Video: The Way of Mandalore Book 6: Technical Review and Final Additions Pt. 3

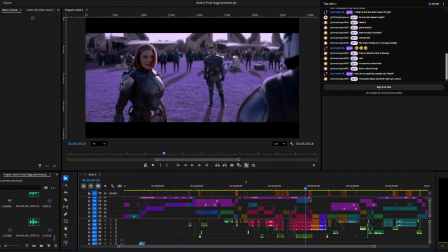1890s
Like here, we'll just have like a freaking monkey just run across the screen. It'll just be like wildlife, you know? Maybe I'll put like AI on top and give it tentacles or something. Like a true Japanese monkey.
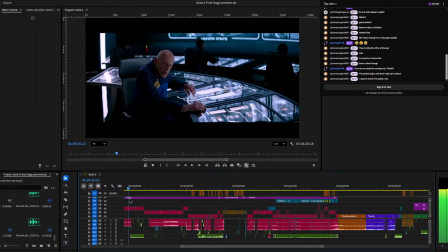1911s
Alright. So I think we're good on the volume balance on that.
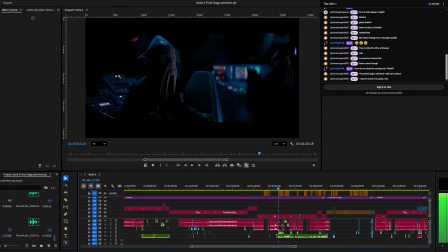1916s
We're about to do something very sad. Did I not?
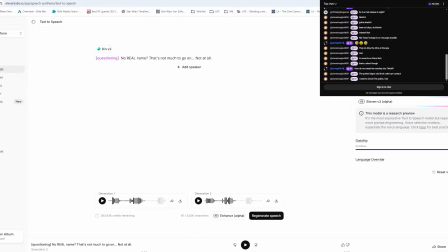1921s
What's my next? What is up next here?
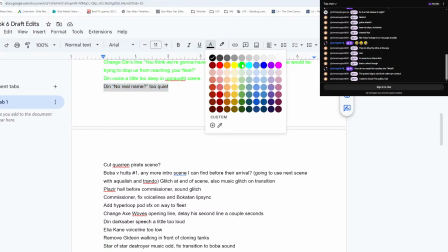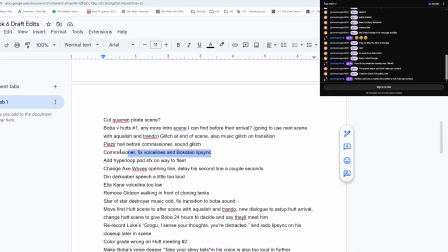1929s
I swear. Oh yeah. So we cut to.
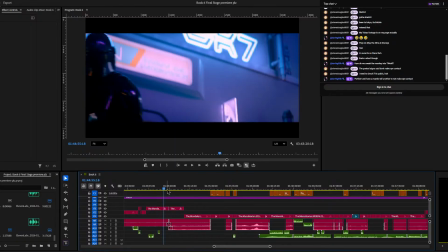1939s
Yes. This is gonna depress me to do this.
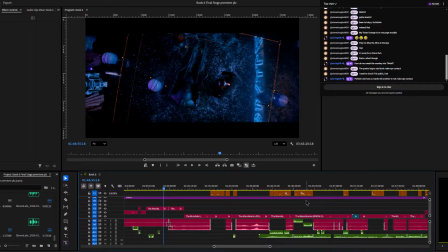It depresses me even thinking about doing this, and I'm gonna do it. Because I made this sick transition.
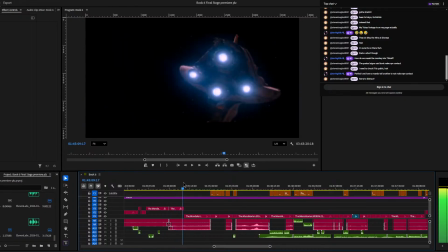1960s
I made that whole camera movement. The show is not like that.
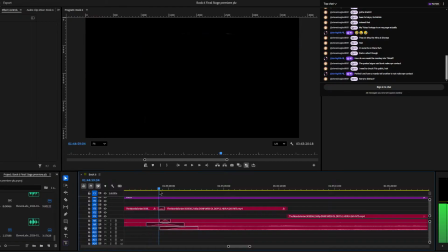1967s
And it like was so cool with this like pan up into darkness. Into that thing flipping around like that. It like kind of makes you dizzy to watch, but then it like even that, like, that rotation into a circular door, it was freaking cool.
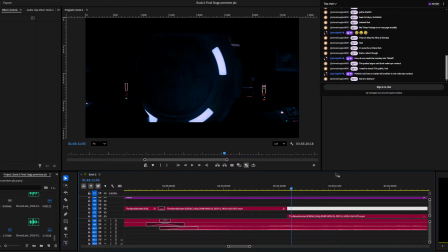1987s
Unfortunately, this whole thing is going to become a deleted scene.
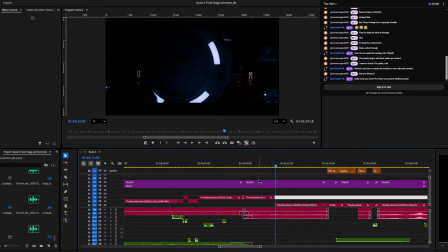1993s
It just doesn't work in the pacing from my review. It's unnecessary. There's already so much... This film is already, like, dense with various lore and additions.
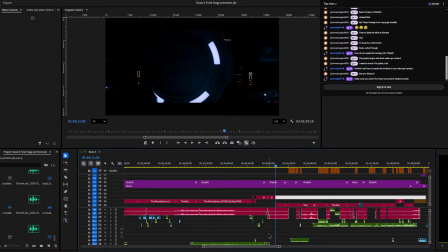2011s
This one's a cool idea, but you watch it in the whole movie and it just screams this should be a deleted scene. It doesn't do anything necessary, and it takes away
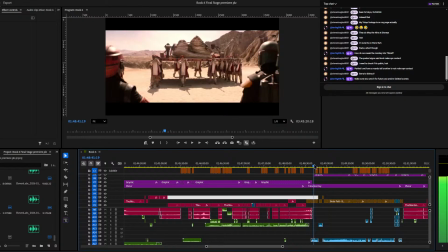2025s
from the pacing and the plot development. So I got some major revisions to do actually
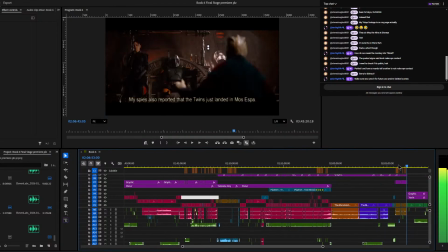2035s
on this, because I need to move this part, this boba scene, I gotta move up in front
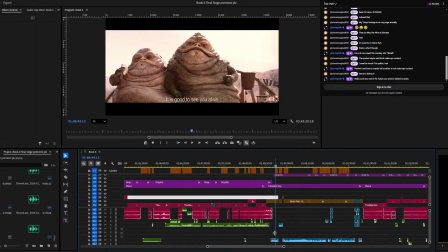2045s
of, I need to like swap positions with this one. I'm gonna flip-flop them.
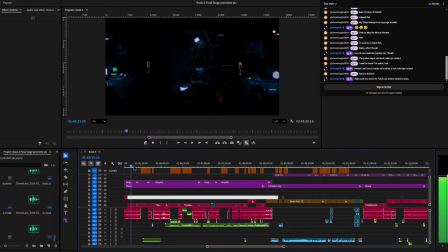2054s
And then I'm gonna just take this as, I gotta flip-flop them and then redo some of the dialogue here.
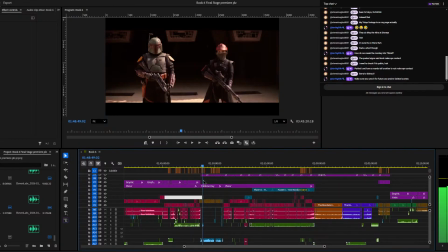2065s
And then this one needed like a little bit of dialogue alteration with that idea, but then this thing just doesn't fit, the Corrin thing. I was trying to make something out of it.
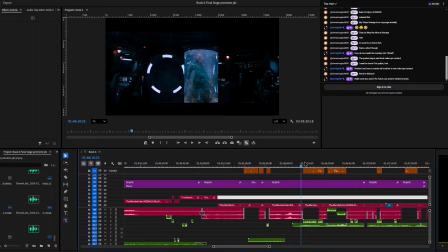2077s
I redid all of the Corrin voices. Painstaking work.
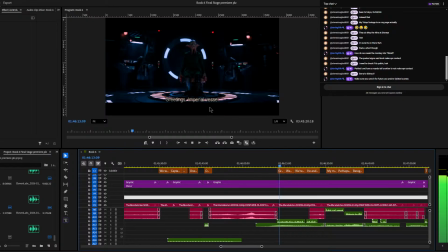2087s
Taking different pitches to make a female one and a male one.
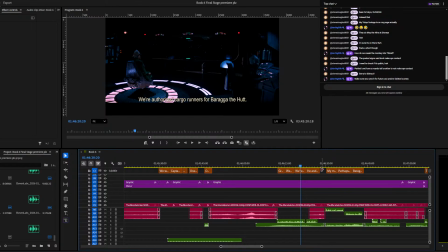2097s
See, I'm trying to get some lore for the Hudson here. I added all the subtitles and was trying to run like a connection with like Axe Woves and stuff and what he's up to.
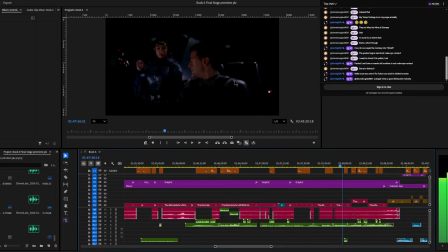2115s
I mentioned like Axe Wove says a line about Boba Fett. I had a whole plan, and then you just watch the whole movie and you're just like, eh. It made it feel like more unclear, just because it's like
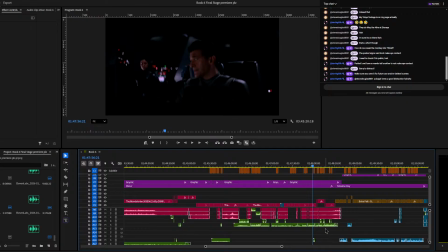2131s
it just felt like a random scene chucked in that was just unnecessary for any of the next scenes to happen.